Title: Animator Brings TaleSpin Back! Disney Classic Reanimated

Right, so this stream is all about you guys telling me what to animate, because some of you know what these Challenge the Animator streams are. They're a bit of fun that I do on YouTube, and I like to make it out like that I'm an animator. Just walked into a studio and we're working on such and such series, and whatever it is, or a show or movie or whatever you tell me, I've never may not know what it is. I'll Google it and I'll have a go at animating whatever it is. Charlene Giles says Baloo and Rebecca Cunningham from TaleSpin dancing. So I'm gonna go ahead and do that. So I'm gonna start from here. I'm just gonna jump straight into this, blah blah blah. You're gonna look how to do live action reference and all that kind of stuff. So let's do it.
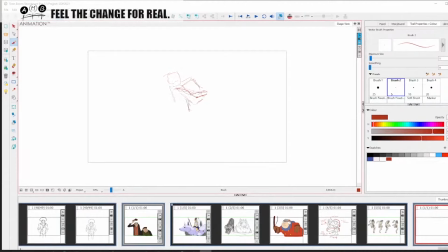1:20 I'm gonna be very scribbly because I'm not gonna be farting around here trying to make nice drawings for you to admire and swoon over.
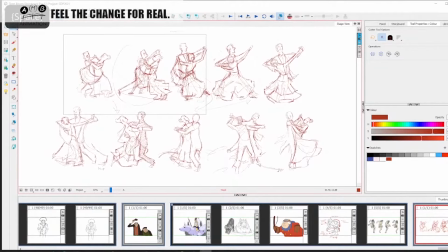1:29 So this is my reference for the waltz cycle. Okay, so that's the movement that we're going to tackle. Okay, let us now move on to the next half of the stream, where we will be looking at the models of the characters.
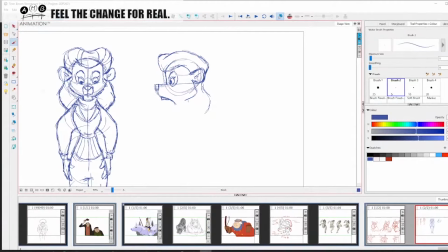1:53 Now I'm going to tackle Rebecca Cunningham first. Doesn't have to line up. I'm making these drawings just to understand the model. I'm not trying to make it line up, but it's just part of what I'm doing on the live stream.
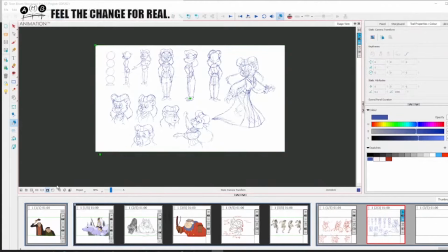2:07 There we go. That is my Rebecca Cunningham study.
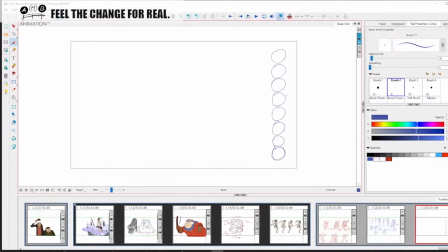2:12 Let's then work this out. So they claim that he's got a head here, obviously, and then we're going to miss a head, and we're going to start.
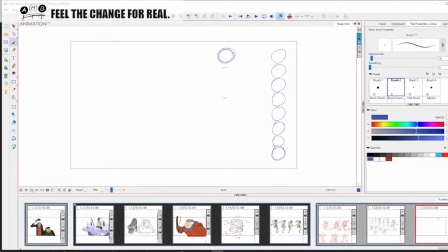2:23 I mean, honestly, this is not really. So these two heads here are going to start down here. All right. I never like working this way, but I guess it's for, it's always good to check yourself with your proportions.
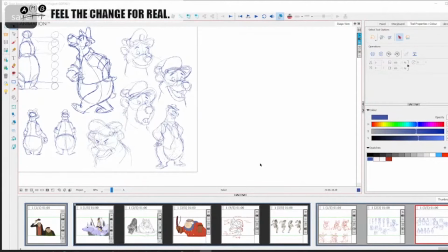2:40 Okay. I still feel that I am ready, right?
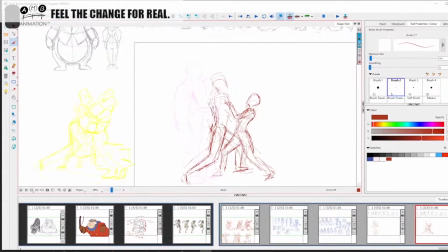2:48 So this is a challenging thing. So notice I'm not trying to animate Baloo and Rebecca at the moment. All in good time, right?
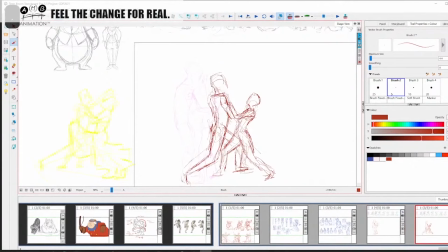3:02 It's almost like I'm doing my own kind of rotoscoping, but I'm not rotoscoping. I'm using my understanding, my own roughing sketches that I made, my reference.
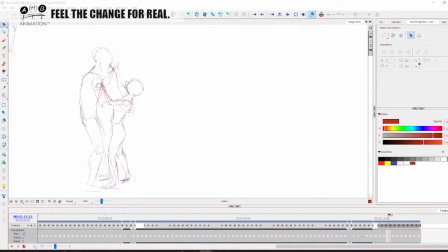3:15 This is the basic kind of movement we have, unin-between, just the basic keys
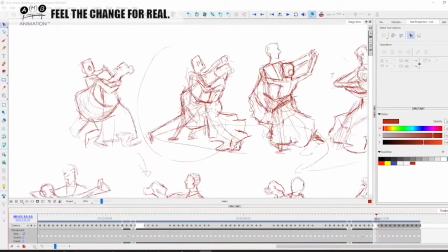3:25 that I took of reference of this dancing sequence, right?
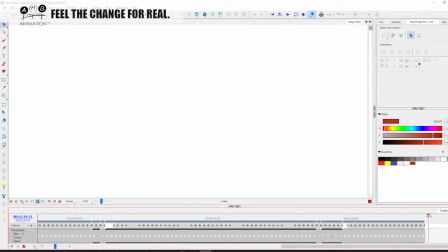3:34 So here you see how now we're playing with the whole camera aspect. Now, from an editing point of view, it would be nice if,
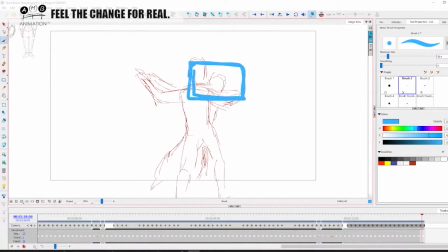3:47 following this shot, if I was going to take this further, you track into Rebecca resting on Baloo's shoulder, and then she could close her eyes in a dreamy way, and you cut back to Baloo gulping and looking kind of like shy and stuff.
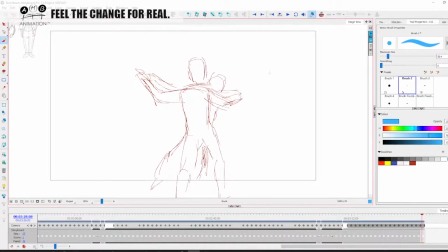4:03 So you got some good opportunity for storytelling here as well. But that I'm jumping way too ahead of myself. So I'm going to put them into the camera move. I just think the camera move will be nicer. So I'm not going to draw over these poses all, because it's kind of like a boring angle and it's just like the mechanics.
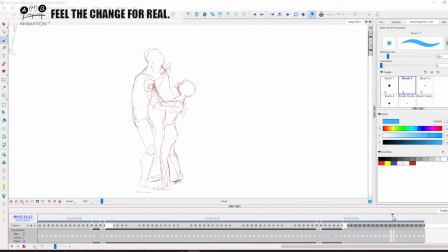4:21 So I'm going to start off with, we're still going to do mechanics and stuff, but the camera move just improves the storytelling. So that's what we're going to do.